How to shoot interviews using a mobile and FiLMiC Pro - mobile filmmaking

Hi, my name's Cassius Rayner and I'm a filmmaker and iPhone cinematographer. So today's video is going to be about filming interviews, how we use the mobile phone and the FiLMiC Pro app.
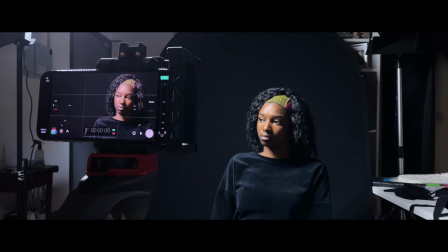(0:10)
And in particular, we're going to look at some of the methods that I use in the way that I actually capture interviews. So let's dive straight in.
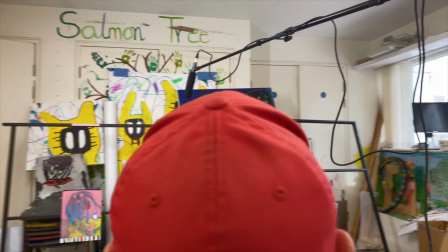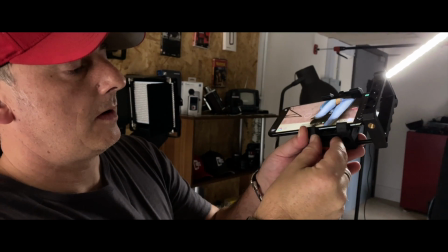So as many of us probably already know, mobile phones have a lot of issues under low light, and it's all about how much light source you need to control the environment you're filming in.
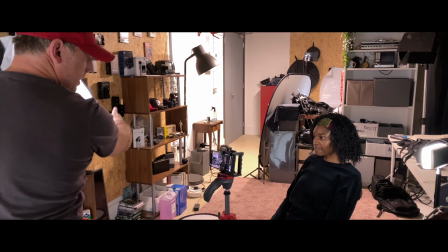(0:41)
So this is where different aspects of lighting comes into it.
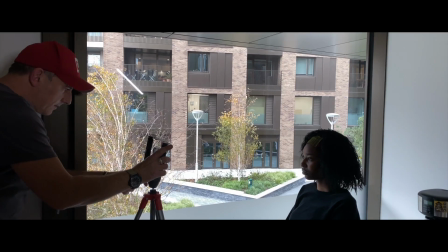(0:45)
3-point lighting, or using a single light, or even if you're going to use natural light source, maybe coming from a window.
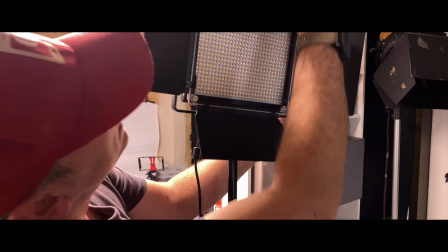(0:51)
So the basic principle is with 3-point lighting is that you have your key light, your fill light, and your backlight.
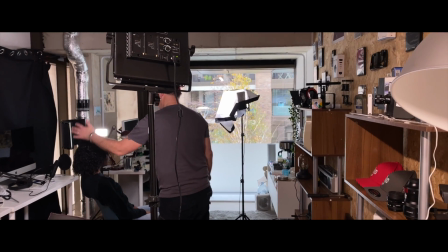(0:58)
But there's also a fourth and a fifth light,
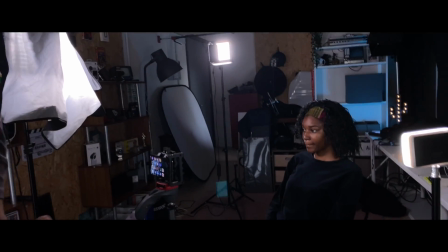(1:01)
which I tend to use in that particular situation if I happen to be shooting a 3-point lighting setup.
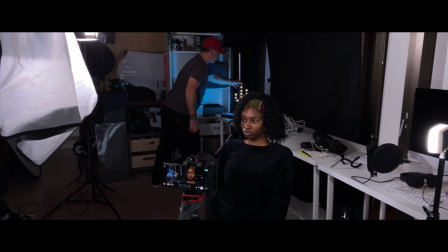(1:08)
And the fourth light I use as my prop light. So I'm looking for maybe something on the location that I can use in the background.
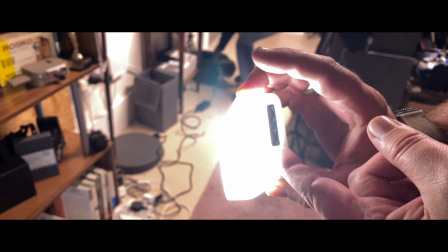(1:16)
The fifth light I use is usually a small LED video light, a chargeable video light.
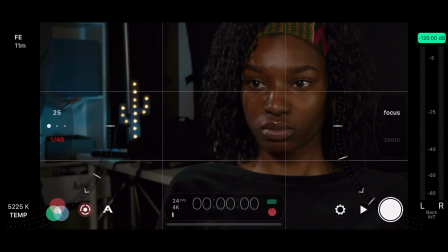(1:23)
And again, that just really helps to break up the background of the shot. Then FiLMiC Pro's app obviously really finishes the shot off nicely with the white balance and the manual focusing on there,
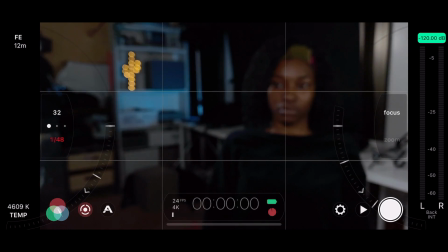(1:34)
and obviously keeping your ISO settings as low as possible. So moving on to another key point, and that's how do I get some depth to my image, to my subject, to the background when I'm actually filming an interview?
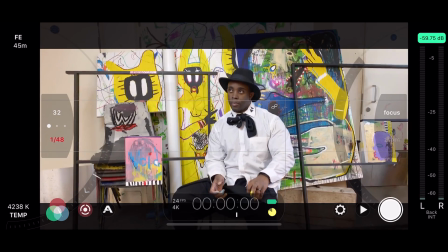(1:46)
How can I really make it as good as possible? So in this shot, the artist is pretty much flat to the background. And using the focus, we can't define or separate any distance between the wall and the subject.
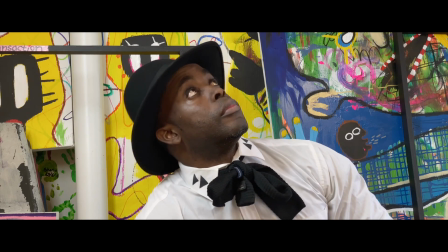(1:59)
It's just two-dimensional. Now, mobile lenses need space, much more exaggerated than a DSLR.
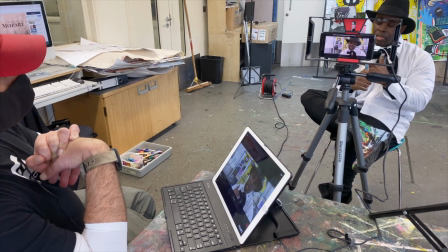(2:06)
I mean, for me to get some element of depth, some soft focus, I need to really bring the subject as far away from the background as possible.
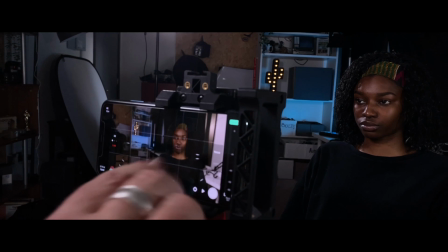(2:15)
Then by readjusting the filmic focus, I can now get some separation from the subject to the background.
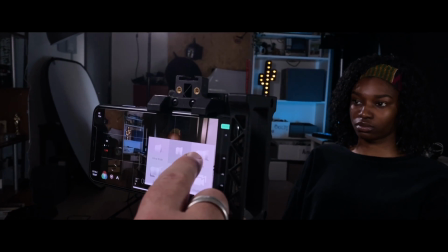(2:22)
So wherever the location is, the principle is the same. So through my own experience of things that haven't worked, I've managed to create a few methods that work for me in my workflow when I'm trying to capture interviews using mobile phones.
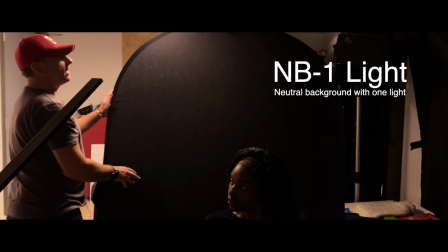(2:35)
And I call it my NB1 Light. So that stands for neutral background, one light source.
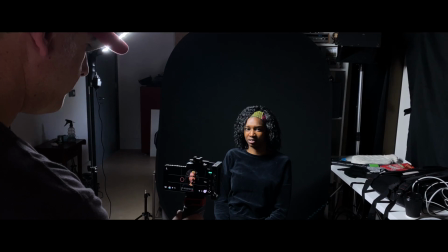(2:43)
So that's me using a foldable background. This one is particularly a black one, and one light.
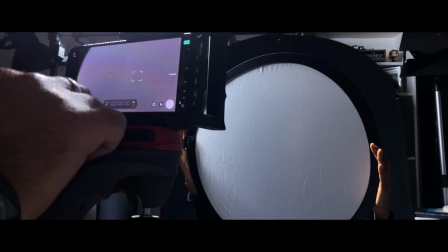(2:50)
It gives you more control over the environment that you're filming in, and it really works well with FiLMiC Pro.
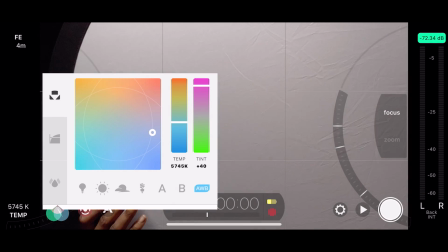(2:56)
It really adds, I think, something really nice to it. Now you can choose any color you want.
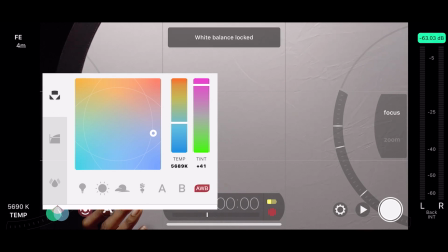(3:01)
I use black because it absorbs the light much better,
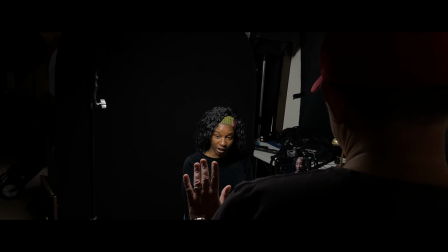(3:06)
and it gives me much more control over my editing, and whether I need to control the shadows and the highlights, it gives me those options.
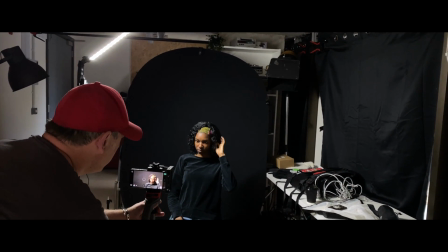(3:13)
And particularly when you're using the log capture on FiLMiC Pro, that really adds that little bit of extra dynamic range that you need. So the extra bonus of actually shooting using a foldable backdrop is that you can explore more angles and different types of framing when you're doing your interview.
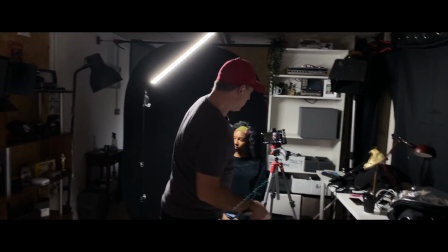(3:31)
So now if I actually move the screen to the side, I can get a really nice profile shot just to add into the mix.
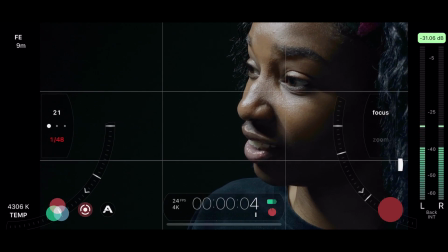(3:40)
Now if I want to also then get a high angle shot down on the subject,
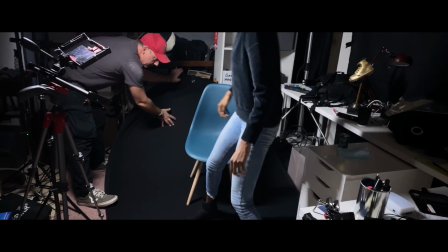(3:44)
I can then move the backdrop and place it on the floor so that when I'm filming down, all you're seeing is that neutral color.
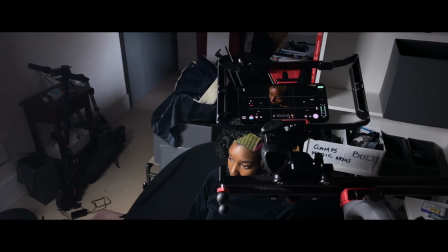(3:50)
So what's the benefits? Well, firstly, it's much quicker to shoot with. There's no 3-point lighting setups that you're having to do on your own. There's no dealing with the background issues or any distractions.